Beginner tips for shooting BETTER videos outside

Hey guys today I'm bringing you outside so we can talk about some tips you can use when shooting video outside. The first thing I'm going to talk about is the time of day you should shoot at. I'm going to preface this by saying you can shoot at whatever time you want, just know it will affect your image.
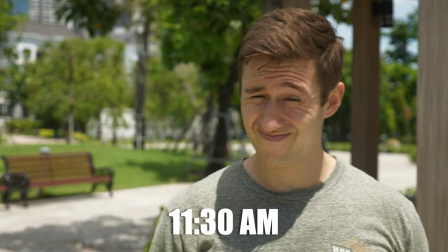So if you're shooting midday around noon the light is going to be very harsh coming off the Sun and you're not going to have a lot of contrast in your shot. Your colors also won't pop as much, they won't be as saturated.
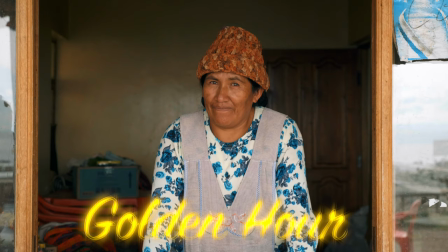Whereas if you shoot during the golden hour which is around sunrise and around sunset your colors will pop more you'll have more contrast in your image it will overall be a better image and now the Sun's coming out that's another thing brings me to the second point is have an ND filter with
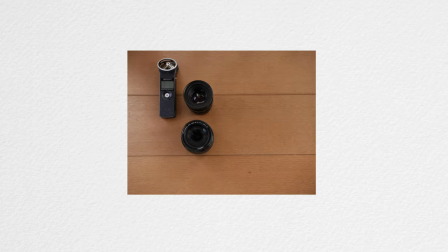you you don't know what an ND filter is it looks like this basically you put this over your lens and it allows you to keep the same exposure
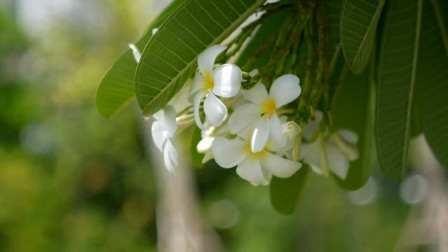while creating a shallow depth of field you create a shallow depth of field your aperture is going to be open more which means more lights going to come in so by sticking this on it will allow you to keep that depth and keep your image at a normal exposure next accessory is having a dead cat or a wind sock available if you're recording audio basically you'll stick this over your mic and it will block the wind mostly from hitting the microphone the next tip I'm going to give you is to make sure your white balance is set correctly this will make sure your images color is as natural as possible so you can go into your settings and you can use the automatic settings that most cameras have which is daylight
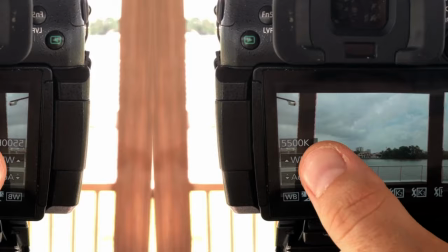and cloudy or you can change it manually by changing the degree of Kelvin.
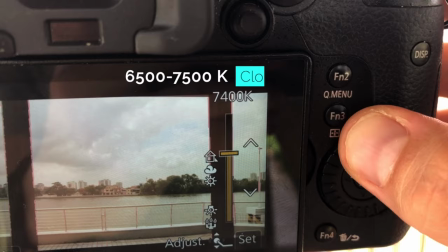5,500 to 6,500 usually is a sunny day and 6,500 to 7,500 is usually a cloudy day.
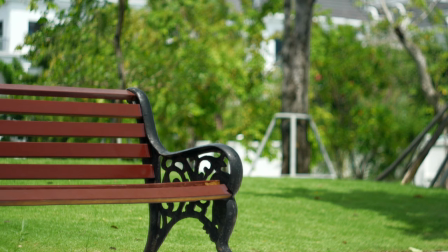Next advice I'm gonna give you is to remember you are not in a controlled setting. You're outside and mother nature doesn't care if you are out on a shoot. So for example right now the Sun is going in and out of clouds and my exposure is changing. So basically just be patient and be prepared for unforeseen circumstances and that's about it guys these are some basic tips you can use when shooting video outdoors it'll give you better shots and you'll be happier once you enter the editing room if you guys enjoyed this video make sure to press the like
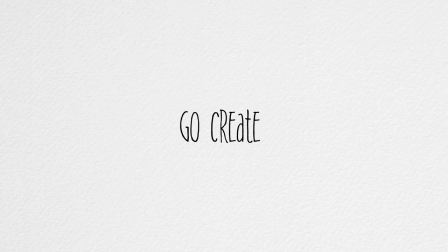button tell me how it helped you in the comments below and make sure to check out my other videos and subscribe as well I look forward to hearing from you